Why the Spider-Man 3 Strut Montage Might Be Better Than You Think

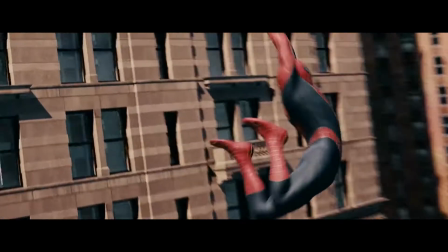Today, I'm going to be taking a look at one of the most maligned sequences in Sam Raimi's Spider-Man trilogy.
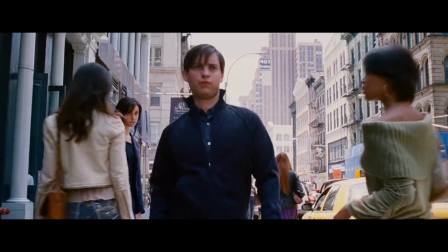The scene in question is none other than the third film's infamous strut montage, a scene that I've always thought got a worse rep than it deserves.
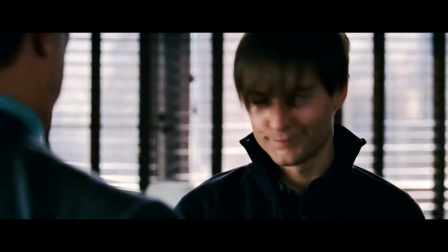I'm not going to pretend it's the apex of cinema or anything, but I've always felt that the frustration aimed towards it was fairly unwarranted,
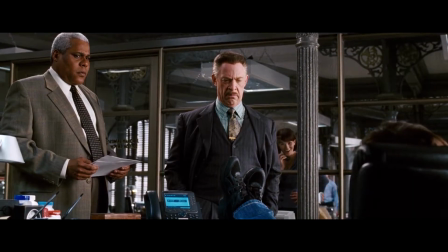especially when you view it in the context of the trilogy as a whole.
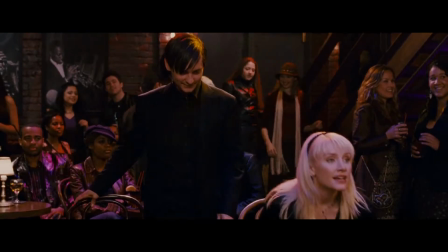I don't think anything I'm about to say is earth-shattering by any stretch of the word, but it's something that was on my mind earlier that I thought might be interesting to share.
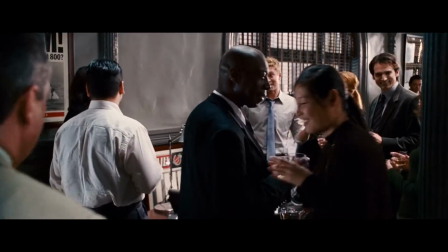First, let's look at the scene within the narrative of its own film.
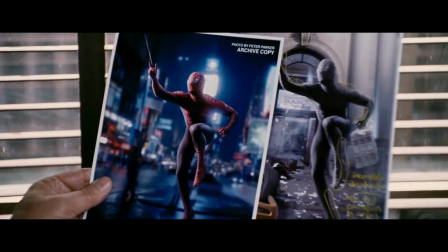Just before the scene rolls around, Peter Parker outs Eddie Brock as a plagiarist, photoshopping older photos of Spider-Man to feature his new black suit.
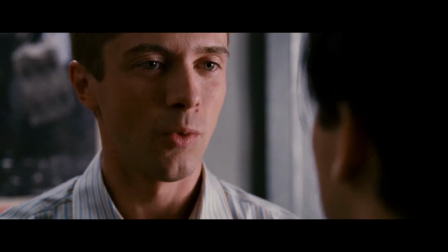Because Parker happens to be wearing the aforementioned suit, he does so in a brash, id-driven rage.
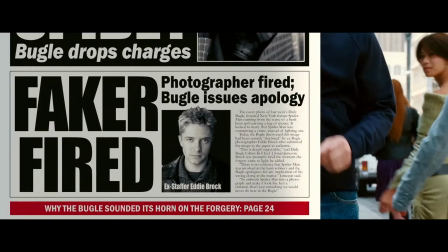The montage then starts and expands on this idea, showing how the symbiote affects our protagonist's mental state.
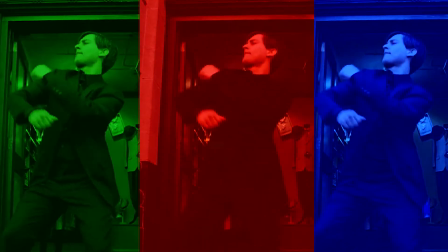We see that it sends our hero's ego out of control, to the point of him being as cringe-worthy as a Casanova at Homecoming, which,
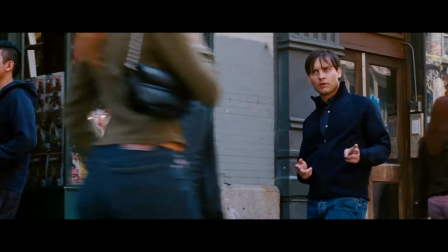despite being everyone's gripe with the scene, is kinda the point.
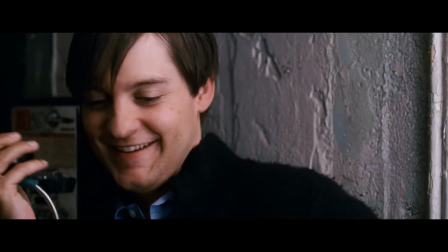We're supposed to hate what we're watching, and we're supposed to laugh at Peter Parker's attempts to be a badass because he's anything but.
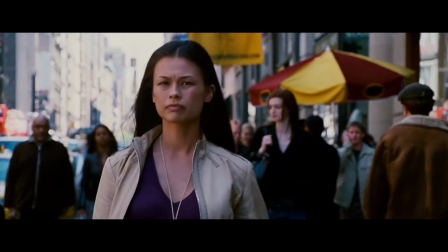So the scene is effective, albeit clunky when it's viewed within the context of Spider-Man 3, but what about when you pair it alongside its companion films?
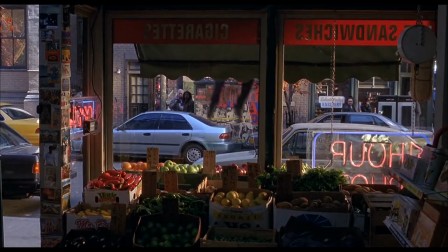Both of those movies also happen to feature montage sequences that make use of Raimi's comedic stylings.
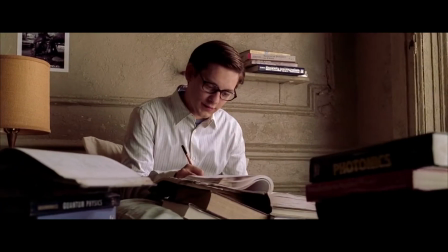In fact, if you ask me, Raimi's use of humor in each of these montages is actually pretty genius because he's
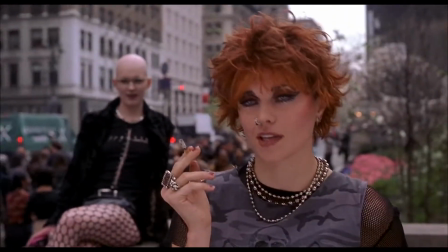effectively using a similar variety of jokes in order to tell us different things.
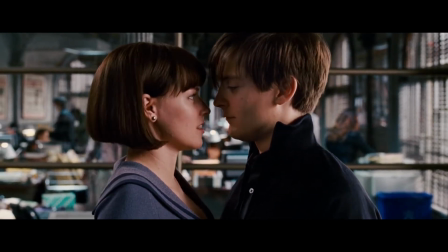The montages in the first two films may have received a warmer reception than the third one, but I don't honestly think they're that much better than what we got there.
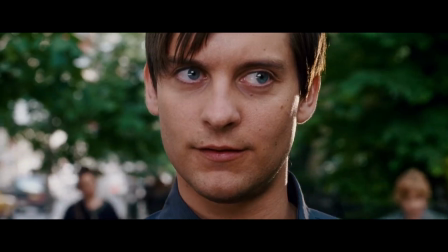In fact, they all serve a similar purpose. They're essentially the logline for each story.
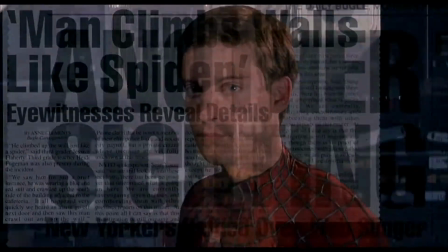Spider-Man 1's montage was the first time we actually saw Parker don the fabled spandex.
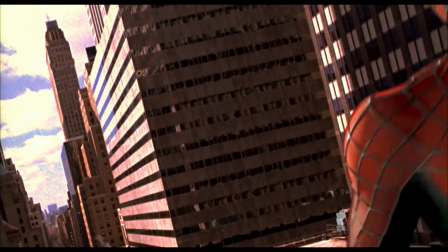It was his public unveiling, and as such, was extremely heroic with its quick cuts and high angles.
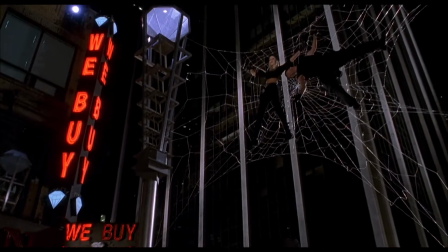Raimi's sense of humor is used really well here because it helps the audience believe in the idea of a superhero,
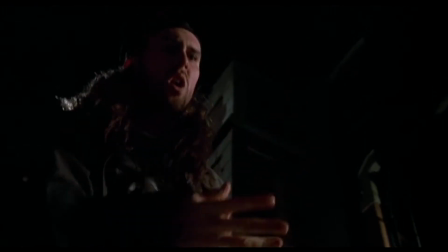similar to how Superman flying in his first movie was imperative to people buying into the world.
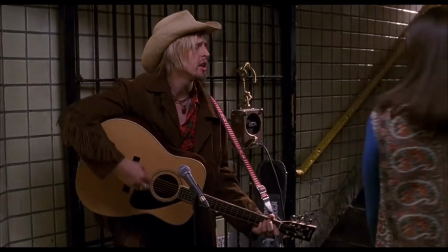It allows for the setting Spider-Man inhabits to act less like reality and more like a comic book,
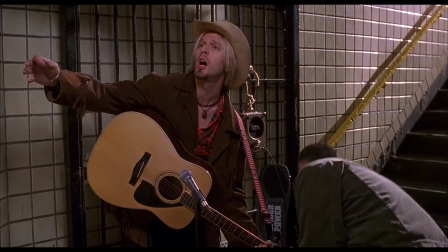which makes a protagonist feel like he belongs there and perfectly defines that first movie.
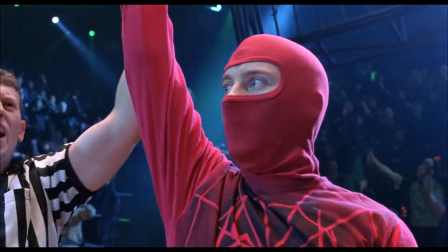It's about Peter Parker entering a new world and finding out what his calling is.
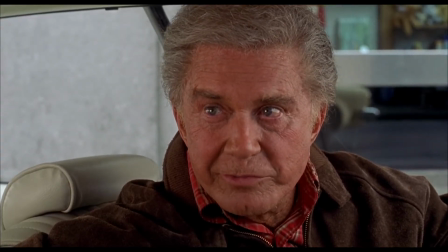That he has a great gift and it's his duty to use it. With Spider-Man 2, we shift gears a bit.
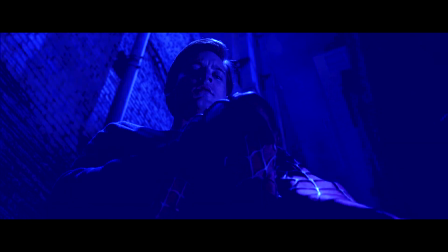The montage isn't about being a hero, but rather Peter Parker's transition into normalcy.
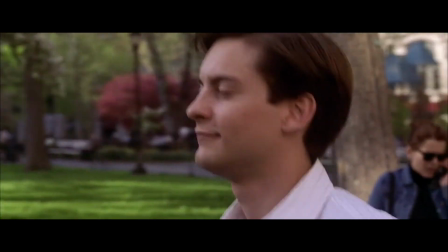The visual style of the first montage is swapped out for longer takes and camera placement that's level to our protagonist because he's just like us now.
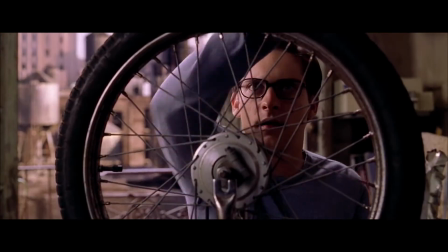And the humor reflects this. There's a gag where Peter Parker is spinning a wheel and it flies out the window.
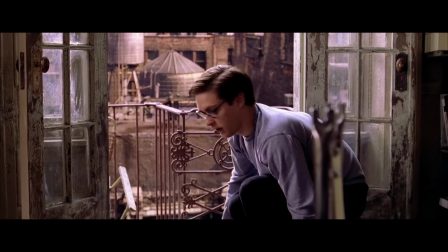When a pedestrian starts yelling at him from the street, he dons a pose that's similar to the kind of positions he found himself in as Spider-Man.
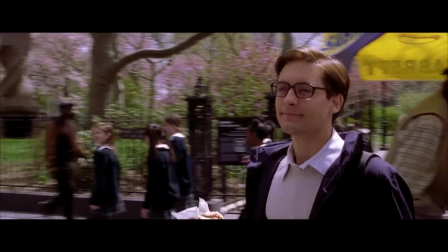It's a reminder that old habits die hard and that Peter Parker will always be Spider-Man.
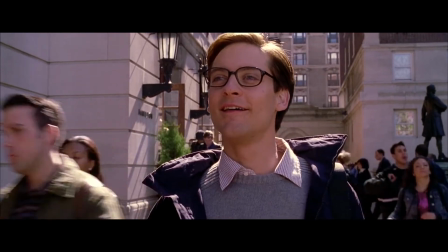Overall the montage is a lot of fun like the first one, but it's done in a much dorkier way.
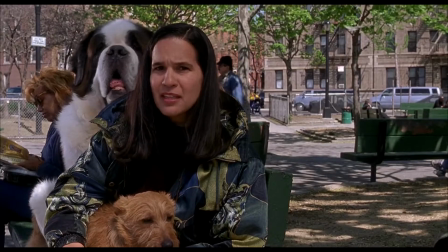If the first montage showed us that Spider-Man fits in with the world, I think the second one is about how Peter Parker,
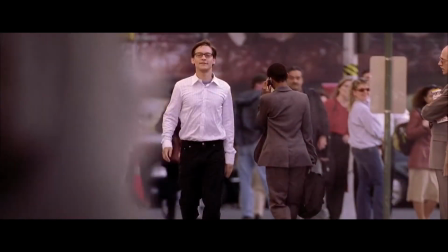the human being, doesn't tonally match up with them and that his happiness comes at the cost of the city's safety.
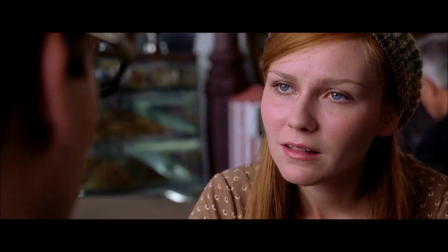It's a reminder that Spider-Man has responsibilities and that they'll inevitably get in the way of his personal life.
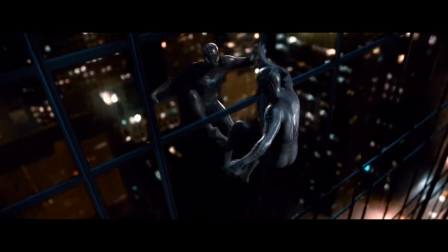This brings us back to Spider-Man 3, which I view as the cynical cousin of the first two montages.
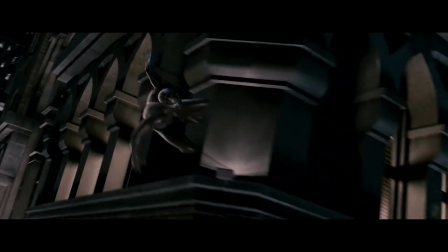We see Peter Parker transform into an egomaniac, but it's in a way that's entirely his own.
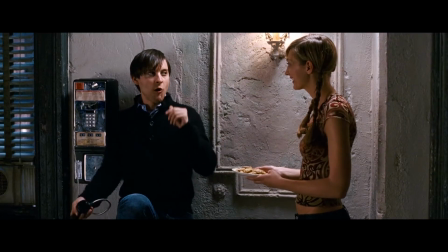He's less James Dean and more the character's approximation of him.
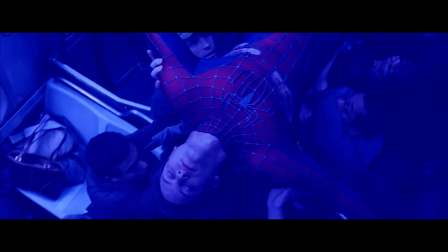If the first film was about becoming a hero, and the second one was about the things a hero should keep in mind,
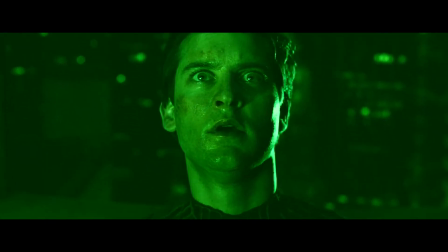Spider-Man 3 could be seen as a look at the things a hero should never succumb to.
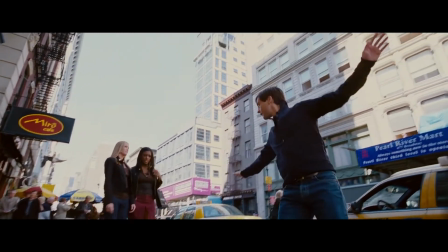I think the montage gets this across really well in its last shot, which is a low angle that forces us to look up at Peter Parker.
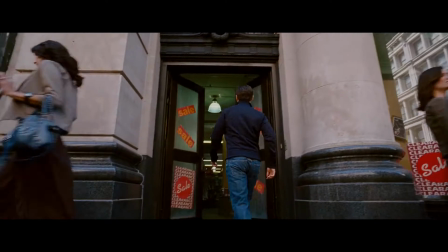The cinematography is telling us that our protagonist thinks he's better than us and that he wants us to revere him as some sort of god,
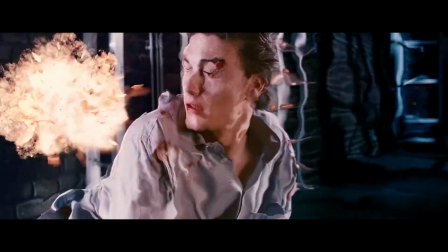But when the shot's coupled with the way he acts leading up to it, the response we have as viewers is the exact opposite.
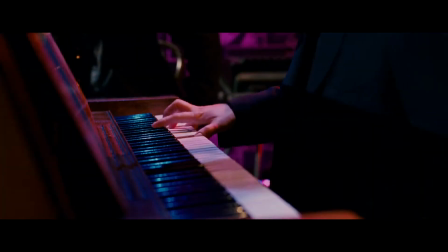It's simple reverse psychology. Raimi's telling us to think something when in actuality he wants us to think about its inverse.
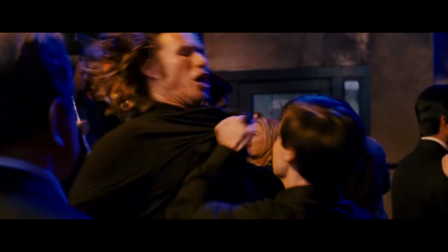This is, like I said earlier, simultaneously why some people may hate this scene as well as why I think it works so well.
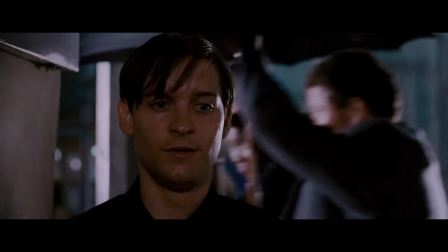Raimi clearly wanted us to hate or at least dislike Spider-Man at this point of the film.
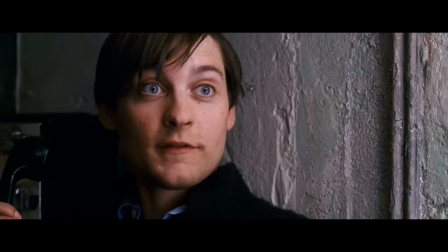His sense of humor is undeniably present, but the tone behind it's different.
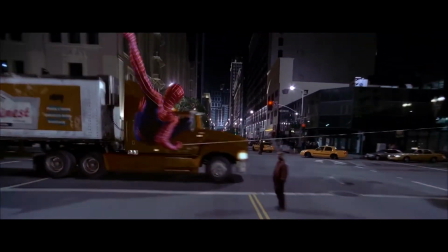The typically mindful Peter Parker, a guy who's always putting others before himself, is suddenly a huge dick to everyone around him.
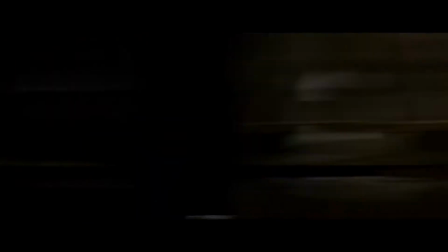What's worse is he's none the wiser that he's being manipulated to act this way.
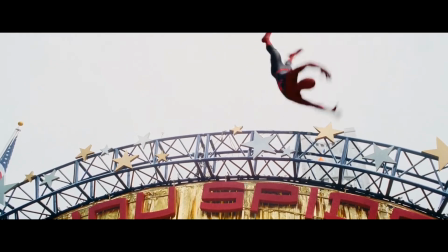When you play these three montages together with this in mind, you get what I kinda see as a three-part thesis on what it means to be a hero.
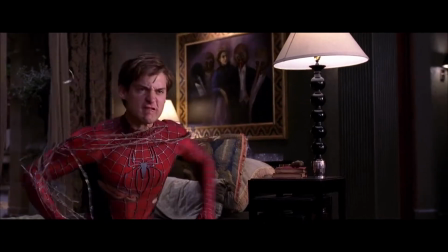You watch a person recognize his responsibilities, refuse his own happiness for the great of or good, and you see why it's important for this person to stay humble.
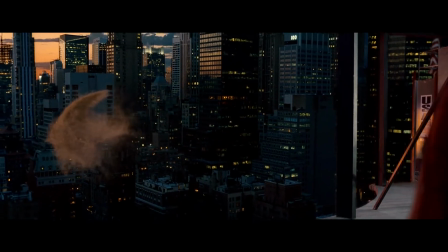I can easily be overthinking these things, but it's something that definitely intrigues me. I love trying to ascertain higher meaning for media.
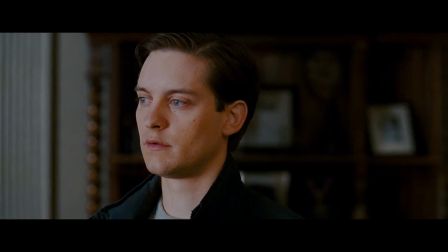It's why I love film and literature so much, and if it can help justify what would otherwise be an especially bad scene in an already flawed movie, then that's great.
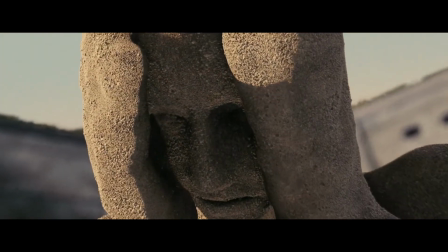And if it doesn't, at least it was a fun way to flex my pretentiousness, I guess.
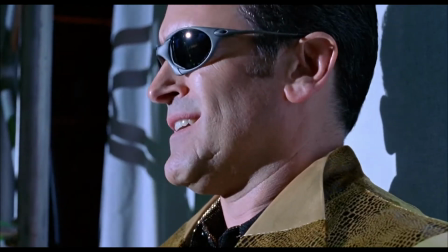The original Spider-Man trilogy had a huge impact on my childhood, I saw each of these films on opening day and distinctly remember something from each initial viewing.
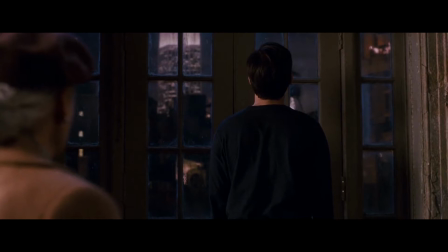For me, they're a tough act to follow, but one I hope gets surpassed by this next film.
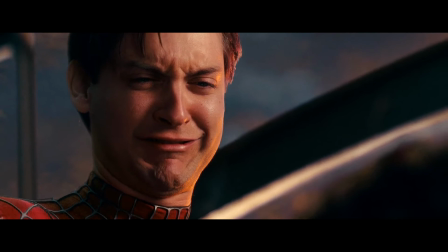And even if I walk out of Spider-Man Homecoming having only just liked it, that's fine too.
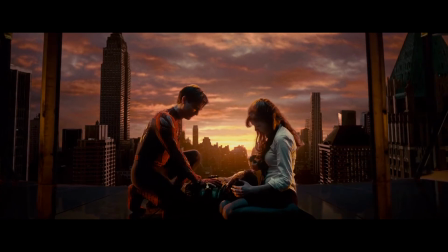Either way, the greatest Spider-Man moment will continue to be.
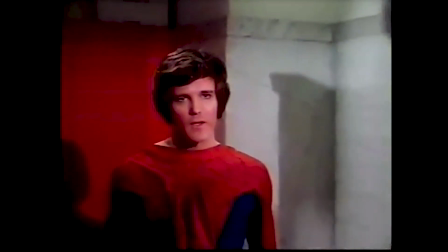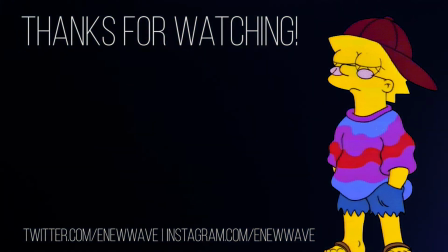I hope you guys enjoyed this video, I'd love to hear what you think about my interpretation of this scene, as well as what your favorite part in the original trilogy was. Feel free to check out some of my other videos, as well as follow me on social media, and as always, have a great day!